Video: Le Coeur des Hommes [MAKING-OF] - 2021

avec simon ont décidé de tourner le film ni chronologiquement ni en fonction des scènes mais vraiment pour les axes lumières parce
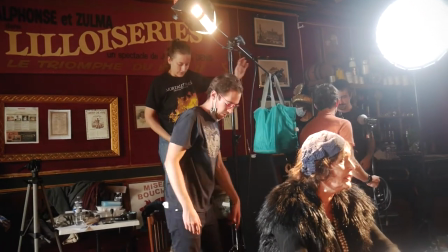(4:30)
qu'il y avait un vrai travail qui était envisagé par rapport à ça et c'était ambitieux aussi et de par la lumière parce qu'ils avaient envie d'un style un
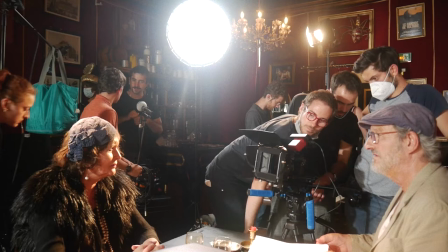(4:36)
peu classique, avec un éclairage en trois points souvent. On travaille sur la lumière dans ce film-là, c'était assez stimulant, parce que j'avais presque une carte blanche de la part du réalisateur vivant, et mon intention, en tout cas, c'était d'éclairer de manière assez brute et assez forte toutes les séquences dans la salle principale du restaurant.
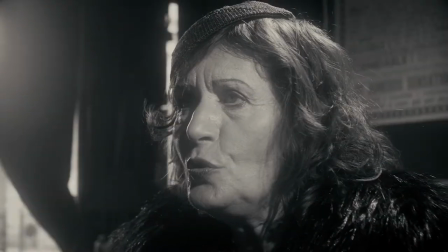(4:57)
Grâce à que les personnages et le décor se confondent, en tout cas, je voulais vraiment que le décor vive et qu'il soit très présent.
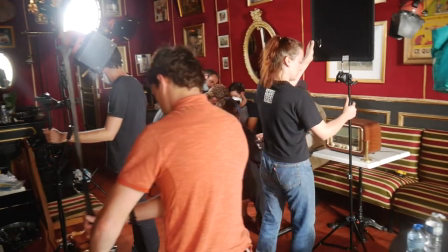(5:01)
Et du coup, faire de l'ancesthétique du film, c'est vraiment cette recherche, une esthétique typée à l'année 30, donc ça passe par deux éléments principaux, à la fois une lumière très franche,
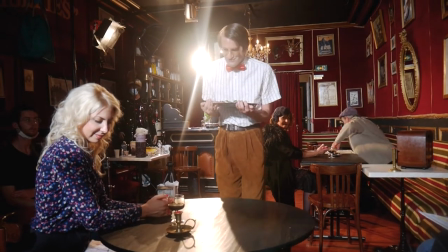(5:09)
très dure, donc vraiment on plaçait les projecteurs en direct vers les comédiens, donc ça crée des contrastes très forts, des noirs très profonds et des blancs très éclatants, et on venait ajouter à ça un filtre qu'on pose sur l'objectif et qui permet d'atténuer le contraste et de créer justement un
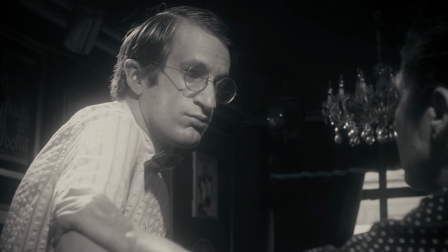(5:25)
effet de halo autour des hautes lumières, et ce filtre aussi permettait d'adoucir toutes les hautes lumières de l'image. J'avais vraiment à cœur de créer une lumière cohérente avec tout l'imaginaire qu'on peut avoir et bien sûr tous les nombreux films qui sont sortis dans la période années 30 en noir et blanc. Et donc j'avais vraiment à cœur de créer une lumière qui soit vraisemblable par rapport à cette période-là.
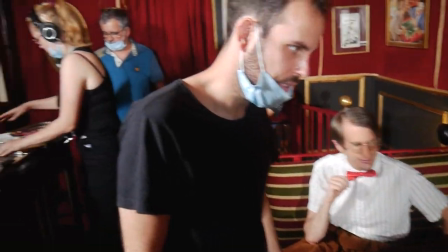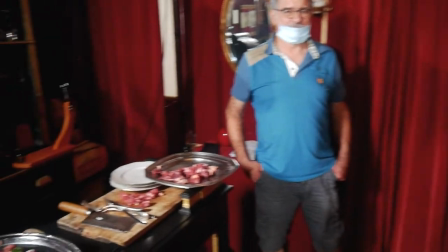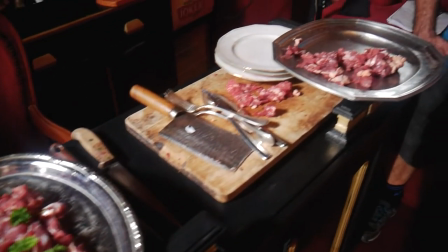(5:56)
Bien évidemment, on n'a pas fait manger de la viande crue aux comédiens. C'était des petits bouts de betterave qui avaient été découpés avant et qui remplaçaient les morceaux de viande quand au moment il devait être mangé.
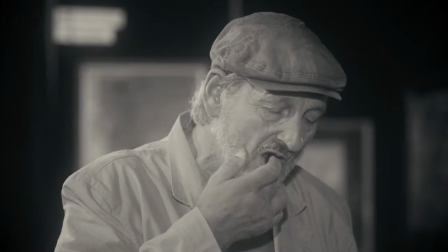(6:07)
j'avoue que sur le tournage on n'était pas on n'était pas nombreux à y croire quoi que ça pouvait fonctionner mais c'est parce qu'on était en couleur et que je pense que la colorimétrie et l'étalonnage du film noir et blanc a fait pour beaucoup et effectivement ça fonctionne ça fonctionne très bien franchement je suis contente qu'on ait réussi à faire ce film parce que j'y croyais mais c'était vraiment un challenge quoi parce qu'il faut se dire que pour le premier jour qui était notre grosse journée de travail. On avait 70 plans à rentrer. Ça n'existe pas, personne ne fait ça. C'est pas possible.
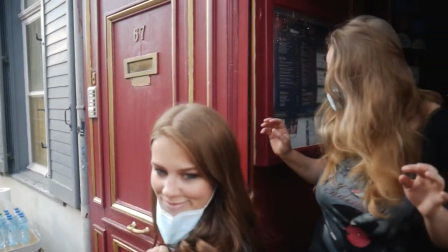(6:38)
Mais ça l'a fait grâce à tout le monde, grâce aux maquilleuses qui ont été top, qui étaient là tout de suite sur le plateau pour remaquiller et pour faire les retouches au bon moment. Ça a été possible grâce à l'équipe Images qui s'est vraiment démenée et ça l'a vraiment fait parce qu'on est resté hyper positif et dynamique je pense tout le long du tournage.
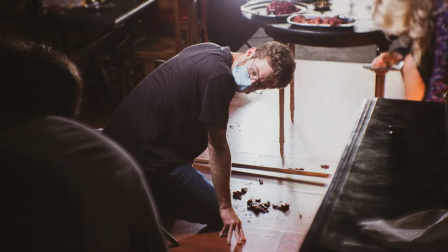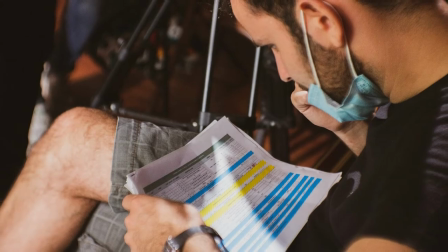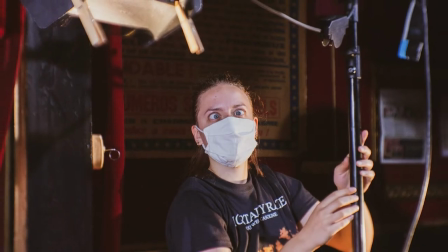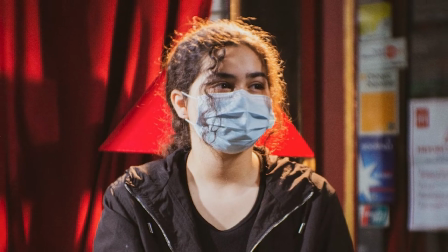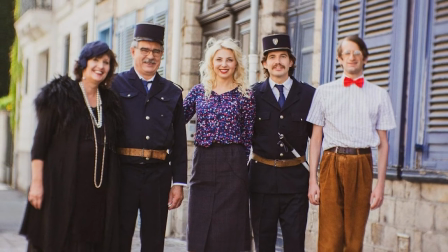(7:43) C'est une bonne journée !
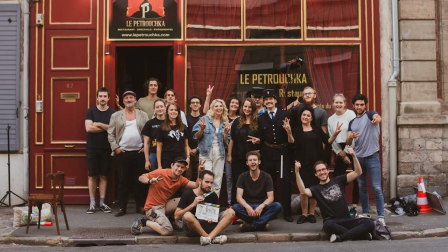(7:45) C'est
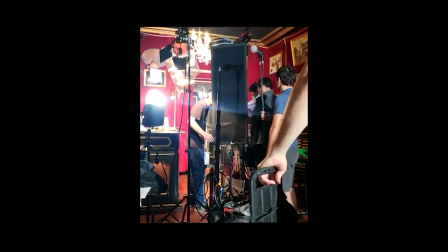(8:06) sympa ça la petite chaussette tu vois ? Et du coup Lili va chercher la chaussette ? C'est juste la chance qu'il n'y ait personne en dessous quoi.
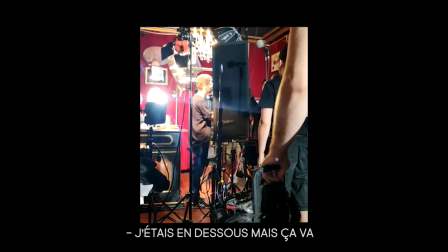(8:14) Faut juste en dessous mais c'est vrai.